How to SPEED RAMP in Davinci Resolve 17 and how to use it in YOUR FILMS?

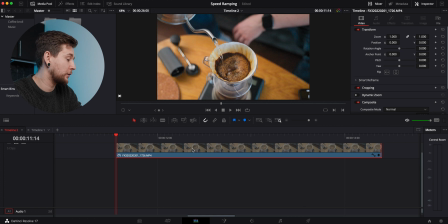5:14 Okay, so next thing we're gonna do is to slow down the footage from regular speed to slow motion. And I have 100 frames per second clip here, but it's playing in a real time.
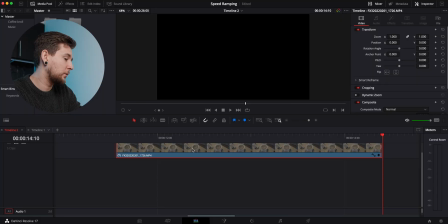5:26 So I wanna slow it down at some point.
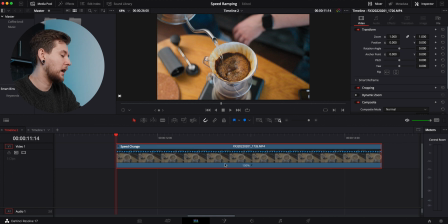5:30 So once again, we're gonna press Command R. We get the speed change mode right now. And I like to slow it down. So I'm gonna make a point, add point, and I'm gonna add another point over here.
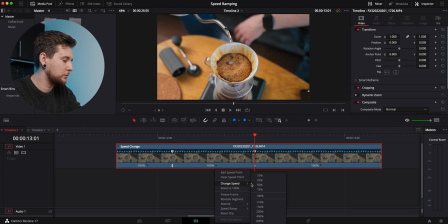5:47 And I'm gonna slow it down to 25% because it's a slow-mo clip. And you can see that's in a slow-mo. So now I'm gonna play it for you all together.
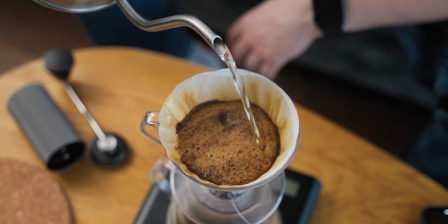5:59 And you can see that the change of the speed is very sudden, so we want to smooth it out.
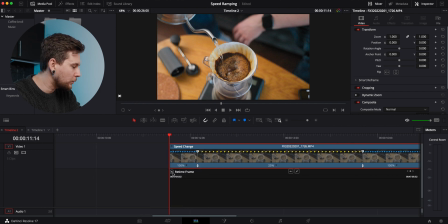6:06 And so we're gonna go to retime curve. Once again, we're gonna change from retime frame to retime speed. We're gonna go to this point over here and we're gonna smooth it out.
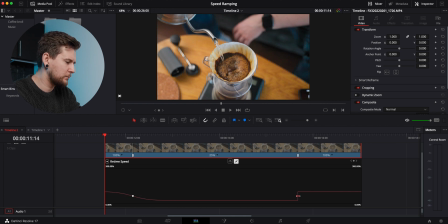6:20 And I'm probably not gonna make it even more smooth because it's not much of a difference. But now I'm gonna play it back for you when it's smoothed out. And that looks much, much nicer. I prefer that a lot.
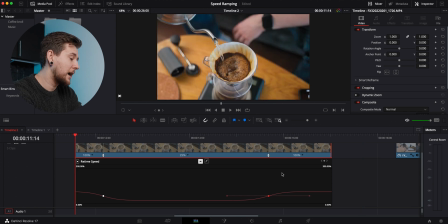6:37 So this is how you smooth out the ramp from the real-time speed to slow motion. And that looks pretty nice because it's really, really nice and slow change between one to another one.
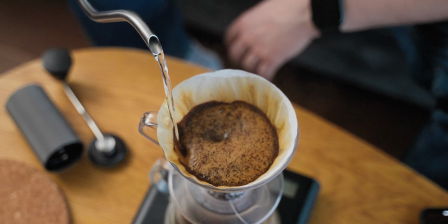6:53 So this is how it looks when you slow it down with the speed ramping.
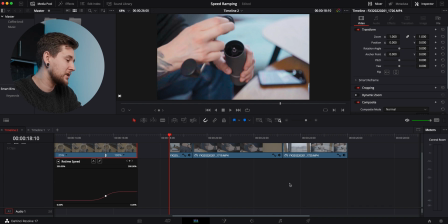6:59 Okay, and the next thing we're gonna do is the speed ramp transitions. And I have some clips over here, which I'm gonna play to you now.
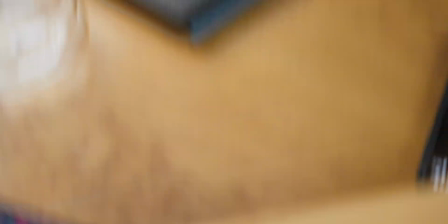7:06 And they swipe in the same direction. So when you speed it up, it's gonna look quite nice.
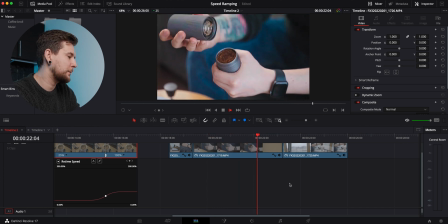7:13 It doesn't look really nice right now because it's not edited properly yet, but we're gonna edit that right now.
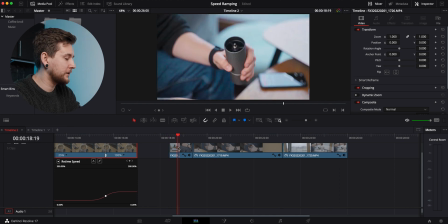7:20 So let me start with the first clip, Command R. Actually, I'm gonna do that for all those clips right now.
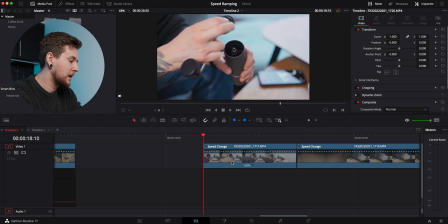7:28 And what we're gonna do is we already have the speed we want, so we're just gonna go to the point where we have that swipe to the side, and we're gonna add the point over here there,
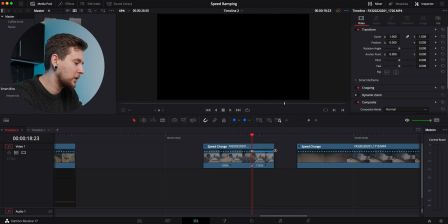7:40 and we're gonna grab that clip from here and we're gonna speed it up to like 200%.
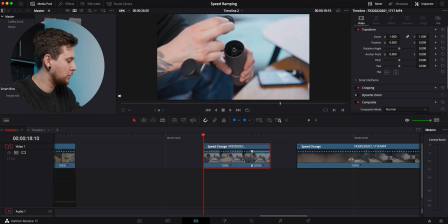7:49 200% should be nice, and we're gonna do a ramp on it as well. Once again, we're gonna go to retime curve and we're gonna select the retime speed. Then we're gonna do a ramp over here, and I think that ramp should be nice.
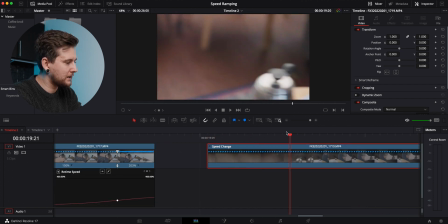8:07 So now we're gonna get to that clip and we're gonna get to a point where it stops,
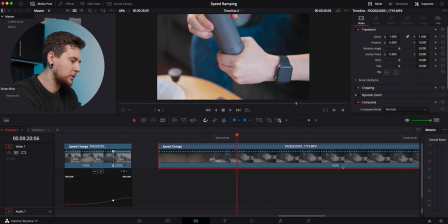8:14 and we wanna select that clip and we wanna add a point over there, and we wanna make it probably
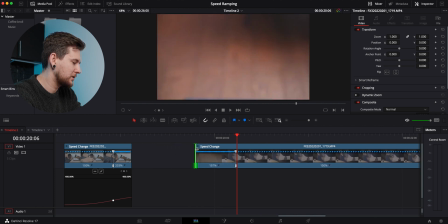8:22 200% too, so it matches the speed of the other clip.
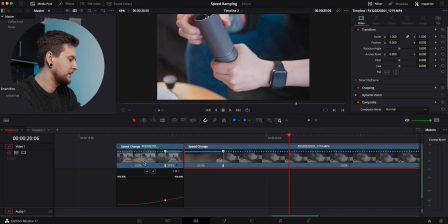8:26 And now we're gonna swipe them together and we're gonna see how that looks. It looks pretty good already, but there is no change of speed.
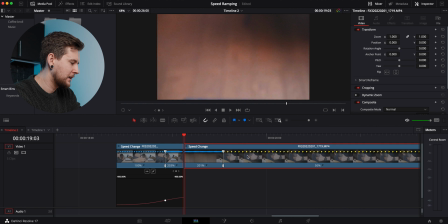8:38 I think I'm gonna slow it down as well to 50%, so it's a bit more of a difference. And we're gonna do a retime speed again, and we're gonna do that ramp over there. So now let me play back to you, and
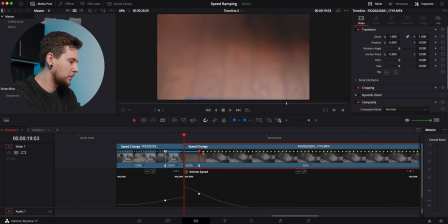8:56 I think we can speed it up a little bit more so it's a little bit quicker.
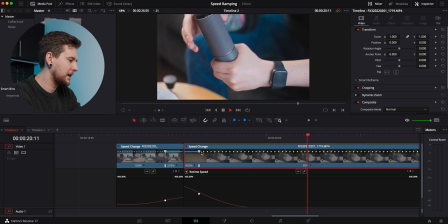9:03 Yeah, that looks pretty good.
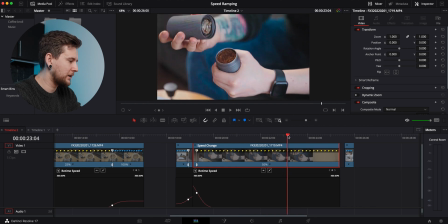9:06 So now we're gonna get to a point where we have another swipe in the footage, which is over here, and we're gonna add another point, and we're gonna change the speed to make it much quicker,